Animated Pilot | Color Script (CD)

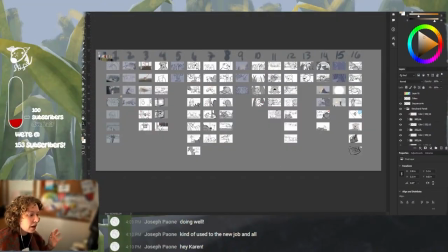246s
We're doing the ideas pass now, where if I have a thought about how things are going to go, we're trying to stay zoomed out. The things that we want to do are stay zoomed out. We're not getting too precious.
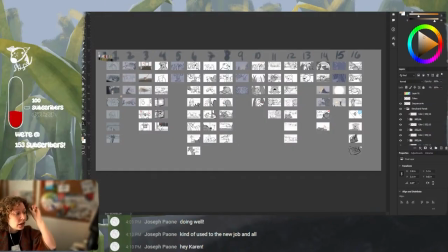259s
We're not getting too detailed, even though I really want to. We are trying to touch every single panel here. We're trying to make sure that everything has been thought about. The way that I've thought about this so far is with the time of day. It's pretty important
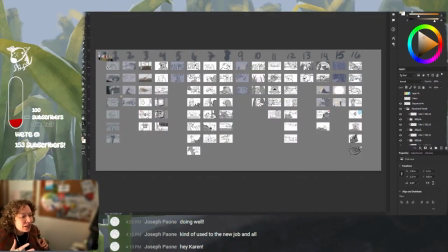277s
if you're doing outdoor shots to think about where the sun or the lighting source is.
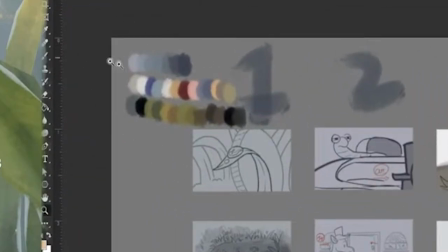284s
We know we're going to have these like muted colors. We got some like basic like sky monotone colors.
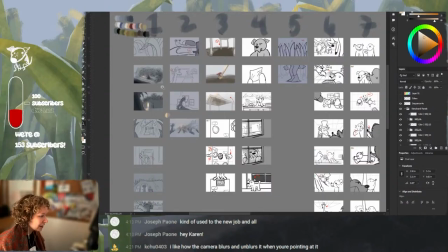290s
It starts off before sunrise. And then I was like, oh, when he's going through the neighborhood, like the sun could be rising a little bit. And
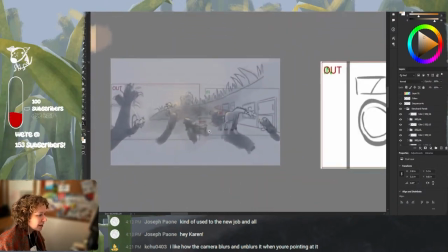298s
I haven't hit this with the color dodge yet, but then I got this scene in mind where there's like
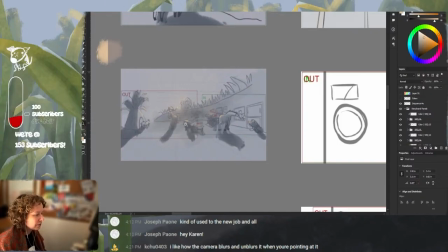304s
some rim lighting of the stuff on the people as the sun is rising.
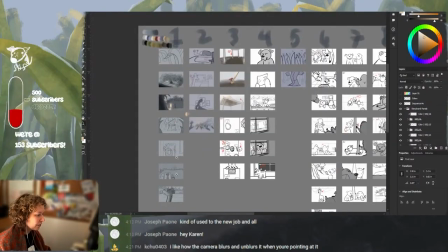311s
So then you kind of get into the daytime or whatever, but this is right before sunrise.
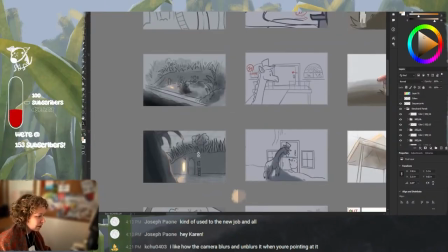317s
So the light clicks on, we go to here, and then another light clicks on, we go to there.
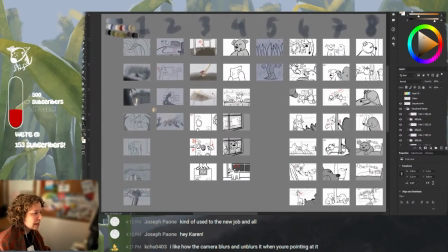324s
Starting out with that like time of day thing, it got me like, oh, okay,
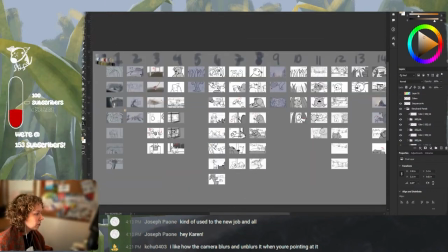328s
let's think about Geraldine's journey first, where she is here and she's running.
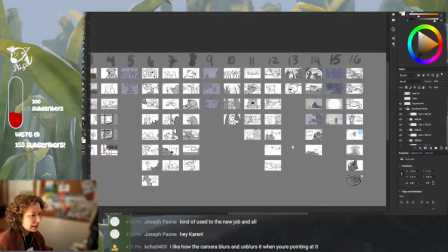334s
She's running in sequence 5. She's got sequence 9. She's got the middle of 14 and 15.
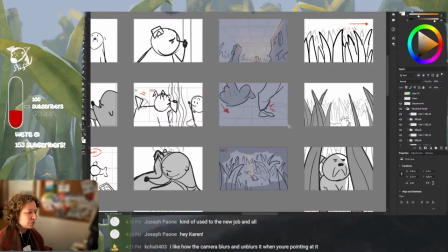343s
She's running. She trips on a rock and she falls. And then I was like, oh my God, if we use that light from the beginning,
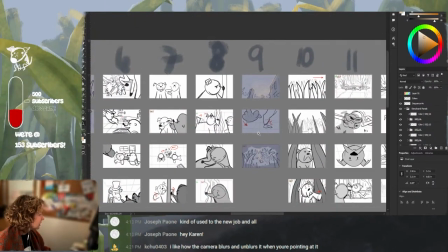356s
since this
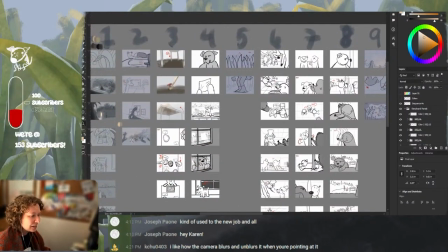359s
part of her journey is taking place at the same time as we see this, then that's kind of a key
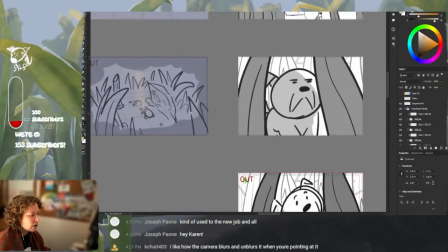367s
to that they're happening at the same time. I'm thinking like, oh, maybe a little ray of light could come down.
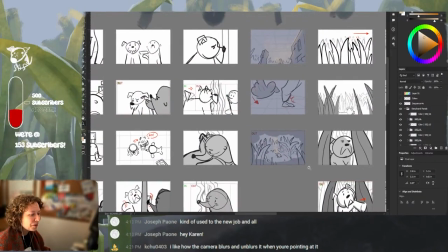374s
A little cheesy, but whatever. A little ray of hope. And then she gets up and keeps moving again.
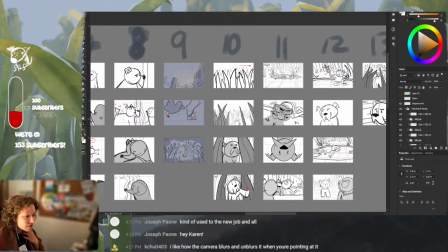380s
And that kind of encapsulates our journey. It's almost like it was made on purpose.
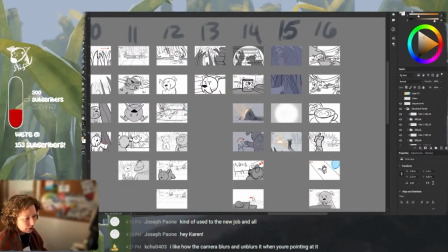385s
Then I want it to be darker before freedom, before she gets out and is like experiencing the world for herself.
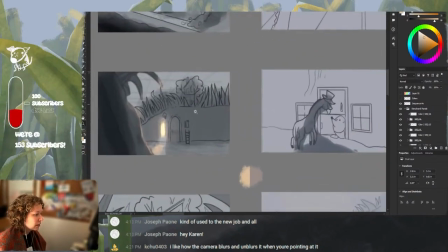392s
That is where we're at. Remember, this is just ideas. This isn't final.
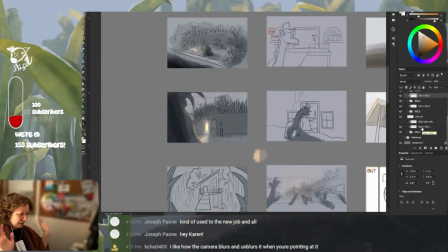397s
This is just an ideas pass where we're trying to get everything out so that we can actually develop it. So this is what we were working with to this. And it's all on one layer. The big thing that has been useful is this.
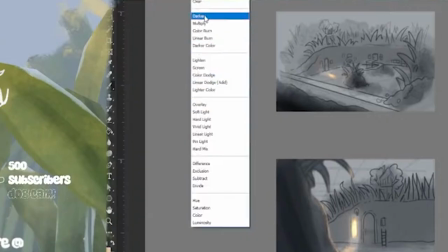412s
In Photoshop, you can change the brush type instead of like making multiple layers and having to compress them or like do linear and all this kind of stuff with each layer and all this kind of stuff. No, we're just slapping it on. We're doing the brush.
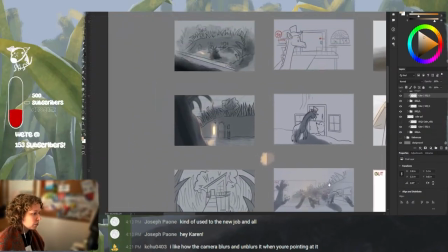428s
Before we were streaming, I was just going through with the color dodge to make
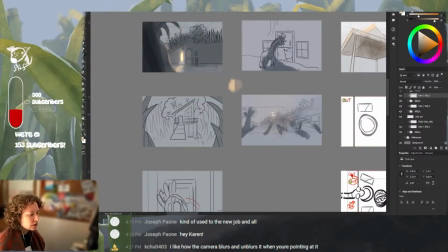436s
the light actually stand out. This is with color dodge, and this is the same color and everything without color dodge. I'm gonna put on Zelda and chill because, as we know, that's work music is great. We're just gonna hang out and do that.
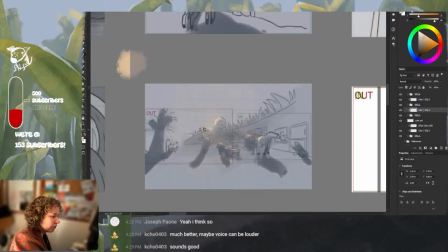454s
Color dodge is great for if you're trying to add a light source into a scene. I don't really understand what it does. And then multiply is good for shadows. That is mostly what I'm doing.
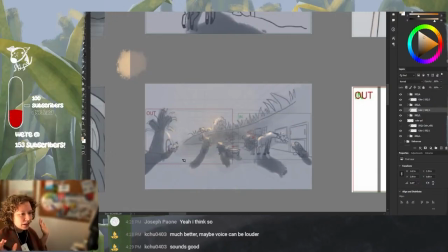468s
And we always want to have the background be a 50% gray, so it's not super dark and it's not super light, because that will affect your eyes.
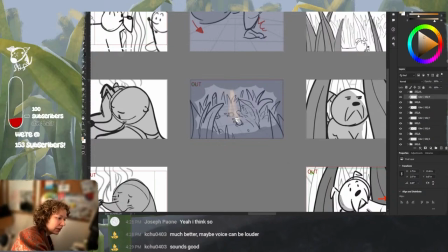476s
That's the other last thing. Highlight a little bit of her, and she leans up and figures out it's the rock.